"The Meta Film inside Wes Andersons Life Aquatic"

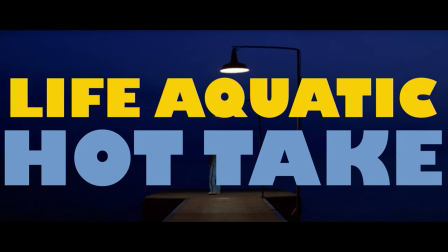[0:02]
this is probably going to be quite a hot take and it's going to sound a little bit far-fetched but
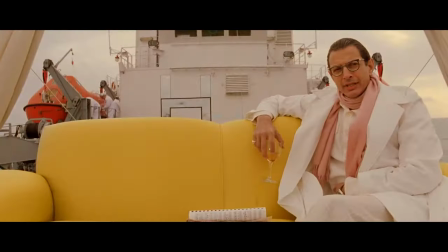[0:07]
run with me here yeah i'm ready i genuinely conceived this film to be the
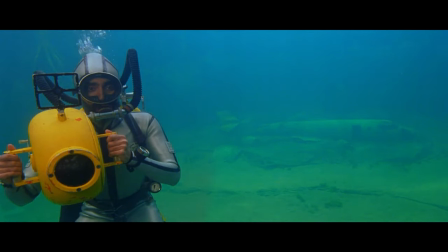[0:13]
idea of like wes anderson basically creating a film
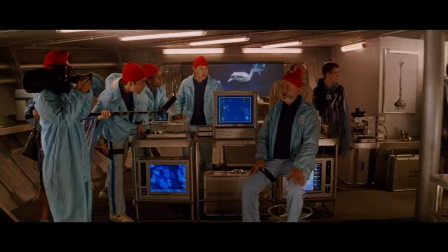[0:18]
within a film right it it's it's the documentary that
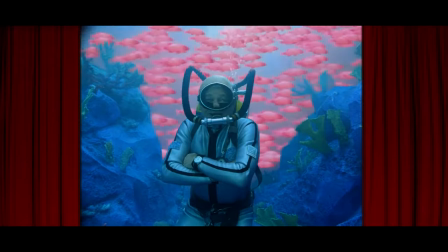[0:24]
they make runs in tandem with the actual film and it shares the same name and
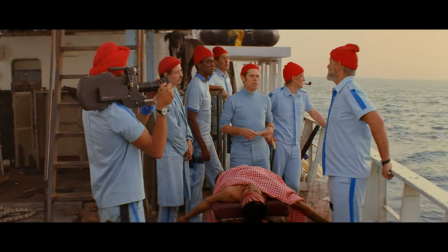[0:29]
it's the same font the camera's always rolling the camera's always there bill murray is just
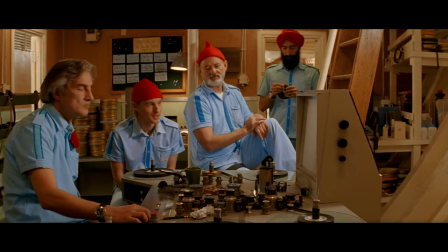[0:35]
constantly obsessed with controlling what happens in the film
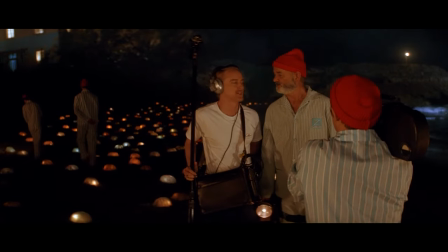[0:41]
right he's obsessed with making sure he gets tender moments on camera re-recording
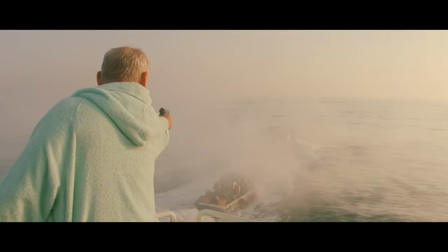[0:46]
lines all of these different things and that's generally why the film bounces a lot tonally yeah but i think the main bit for me
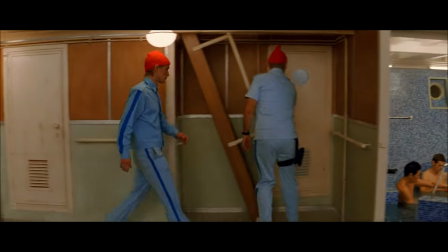[0:55]
that made me start to think about this was when that tracking shot happens through the ship
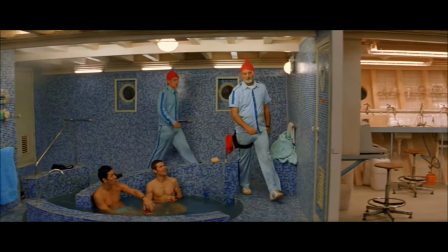[1:00]
when they're chasing each other through the ship and arguing he deliberately chooses
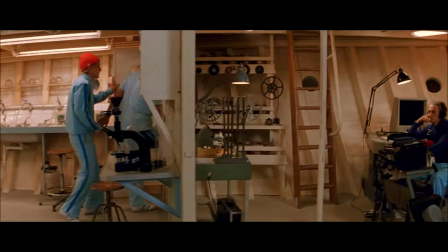[1:04]
to show the entire ship and that it isn't real and that they're on sound stage and that the bella fonte in the film is superficial and i think what you're
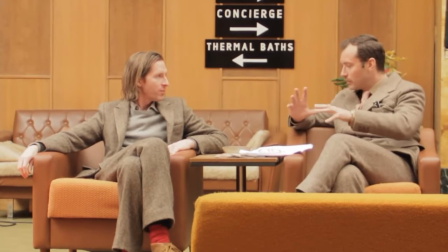[1:13]
seeing is no more real than what the documentary is it's just a perspective that wes controls just like steve controls the perspective yeah
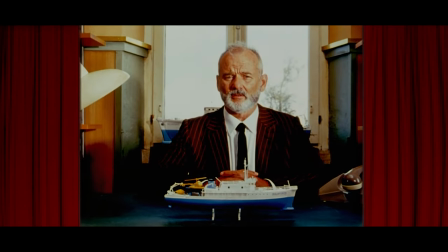[1:21]
and i think that wes's name is so synonymous with a style that he just can't shift and he's so aware because i've seen him talk about in interviews how aware he is that people associate a particular style
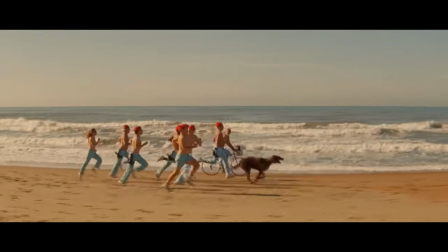[1:35]
with him you know the bright colors and the outfits and the cinematography and all of
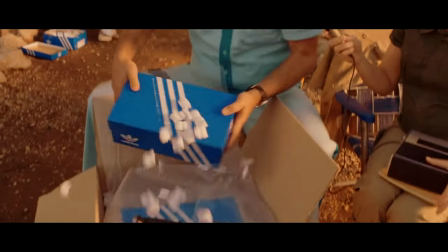[1:39]
that and i think like you're seeing that when you see zsu's name is plastered
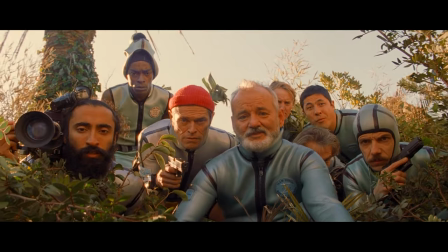[1:44]
on everything yeah everything is so tailored the outfits are tailored
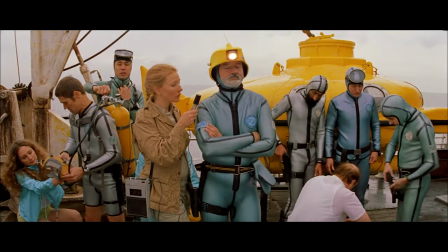[1:49]
it's it It really feels to me like it's this hyper-aware
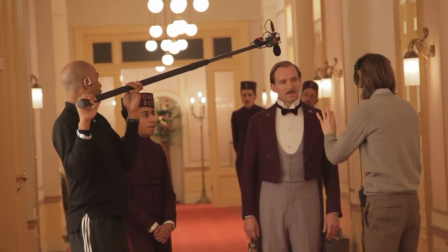[1:54]
take on what it is to actually make a film as Wes Anderson.
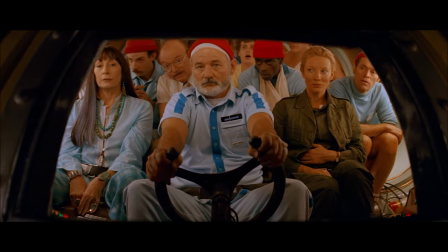[1:59]
Interesting. When it gets to the end and you see the jaguar shark, it represents everything to me that embodies Wes Anderson's style.
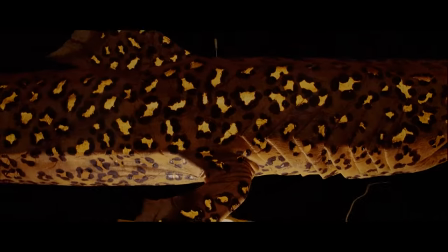[2:08]
You know, it's this rare, unique fish, blah, blah, blah. And it literally is. You see all of the characters sat round in what essentially looks like a
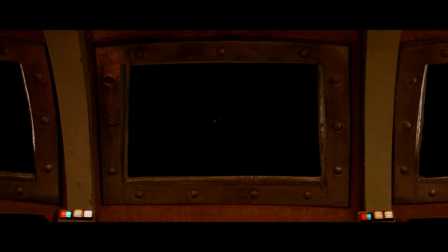[2:17]
theatre. and it cuts and you see the screen of the ship and it's framed as if it was a cinema screen with all black and you see the jaguar shark come
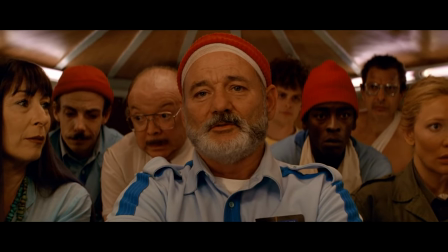[2:26]
towards them and bill murray just decides to let
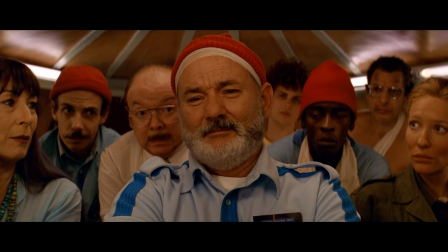[2:31]
it be he just decides that he was going to destroy it and he was going after it and he was trying to get control over it but in the end he
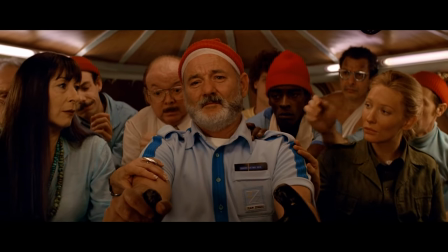[2:38]
just decides that it's beautiful for what it is and i think that it's really Wes coming to terms with what a Wes
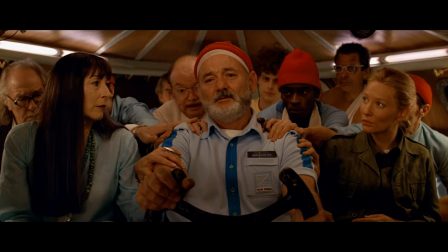[2:46]
Anderson film is.